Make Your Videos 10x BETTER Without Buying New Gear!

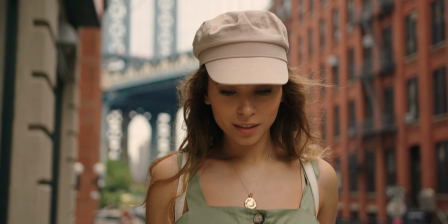[0:00]
Today I'm going to show you five simple tips on how you can 10 times the quality of your videos without spending a dime. By following these steps you're going to take your videos from good to great in no time. Let's do this. Learn to work with natural light sources such as sunlight.
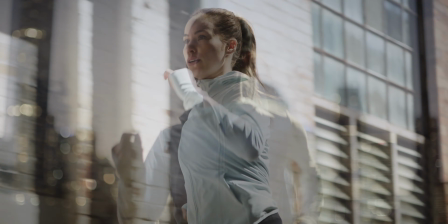[0:24]
Different times of the day offer varying qualities of light.
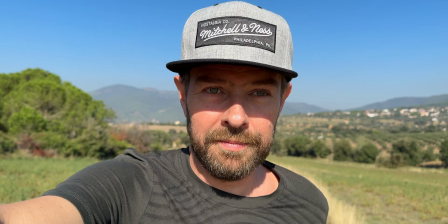[0:28]
The worst summer filming is around noon middayish when the sun is at its highest and can create harsh shadows.
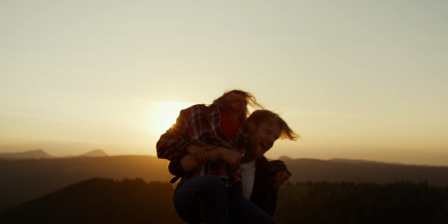[0:36]
The golden hour just after sunrise or just before sunset provides a
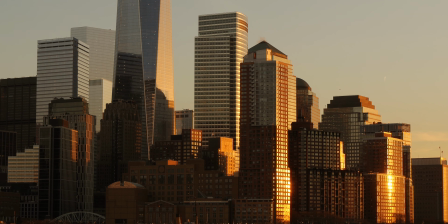[0:40]
soft warm light that can add a cinematic quality to your videos.
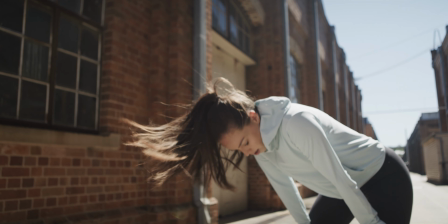[0:45]
Experiment with the positioning of your subject or yourself in relation to the light source.
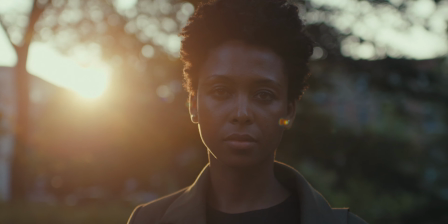[0:52]
Frontal lighting can reduce shadows while side or back lighting can create depth and dimension.
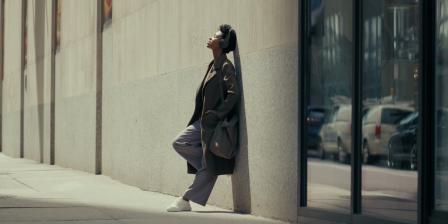[0:58]
Be mindful of the direction and intensity of the light for the desired effect that you are looking for. Now if you're shooting indoors, take advantage of available lighting sources.
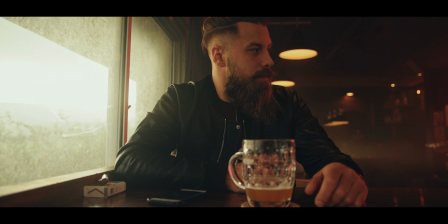[1:10]
Position your subject or again yourself near for example windows to capture natural
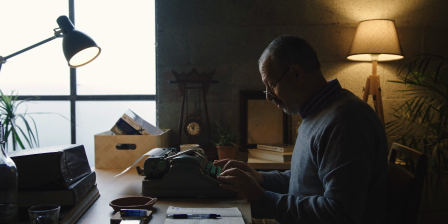[1:16]
lights and consider using household lamps strategically to add warmth, depth, and a more cinematic look to your shots. Experiment with backlighting, where the light source is positioned behind your subject.
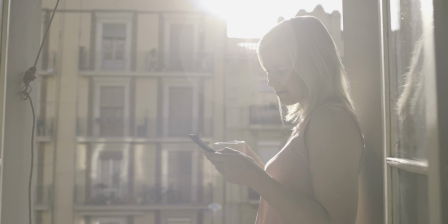[1:31]
This technique can create a halo effect,
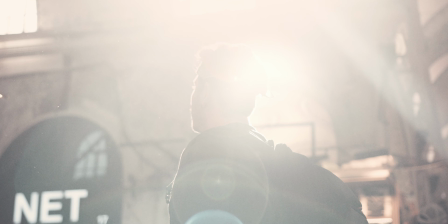[1:34]
separating your subject or yourself from the background and adding a visually appealing element to your videos. Follow the rule of thirds. Divide your frame like I'm doing now into a grid of equally nine
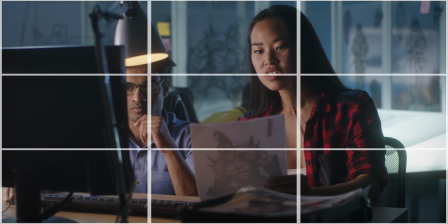[1:52]
parts because this technique adds a balance and a visual interest to
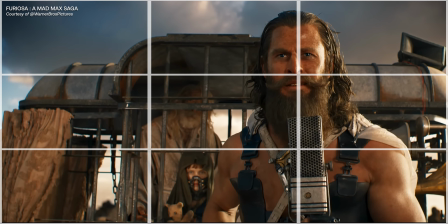[1:58]
your composition and is used all the time in both big budget movies and even good youtube channels like this one while the rule of thirds is a great guideline
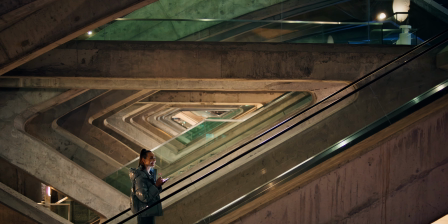[2:10]
don't be afraid to break the rules you can also use natural or created lines
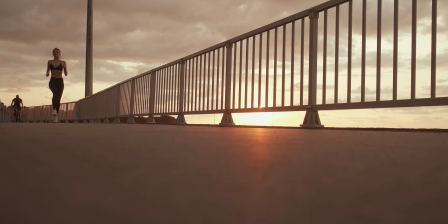[2:15]
within your frame to guide the viewer's eyes towards the main subject for example here i have these shelves in the background and this gobo light and they're both guiding the view of the viewer you towards me so use guiding lines as well now it doesn't need to be for example in a studio where i am now it can be roads
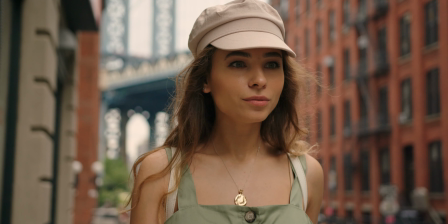[2:38]
fences or any prominent visual elements that draw the attention to the focal point on your video. Understand your camera's manual mode. Do not film in auto mode.
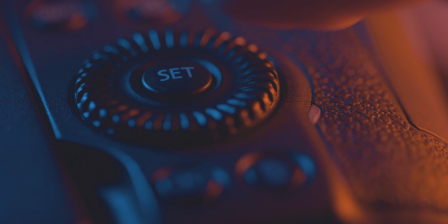[2:52]
This allows you to have full control over the settings such as aperture, shutter speed and ISO. The general rule is to set the shutter speeds to double your frame rate for a natural motion below.
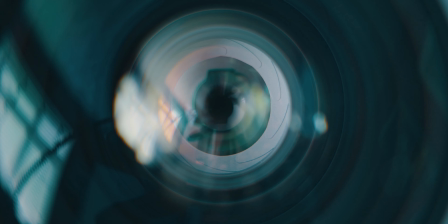[3:07]
You can also control the depth of field by adjusting the aperture which is also called the f-stop.
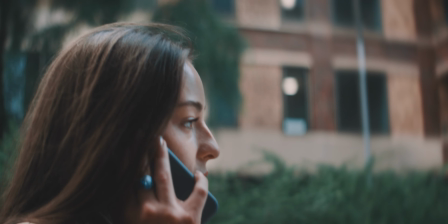[3:13]
A lower f-stop creates a shallow depth of field isolating your subject from the background and it creates a
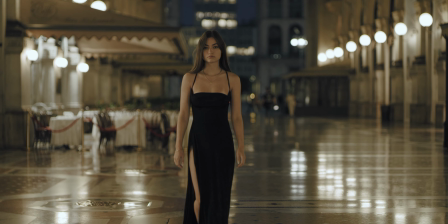[3:22]
nice bokeh which are those kind of big glowing out of focus lights that you have seen in many movies and YouTube videos. Adjust the ISO to control the camera's sensitivity to the light.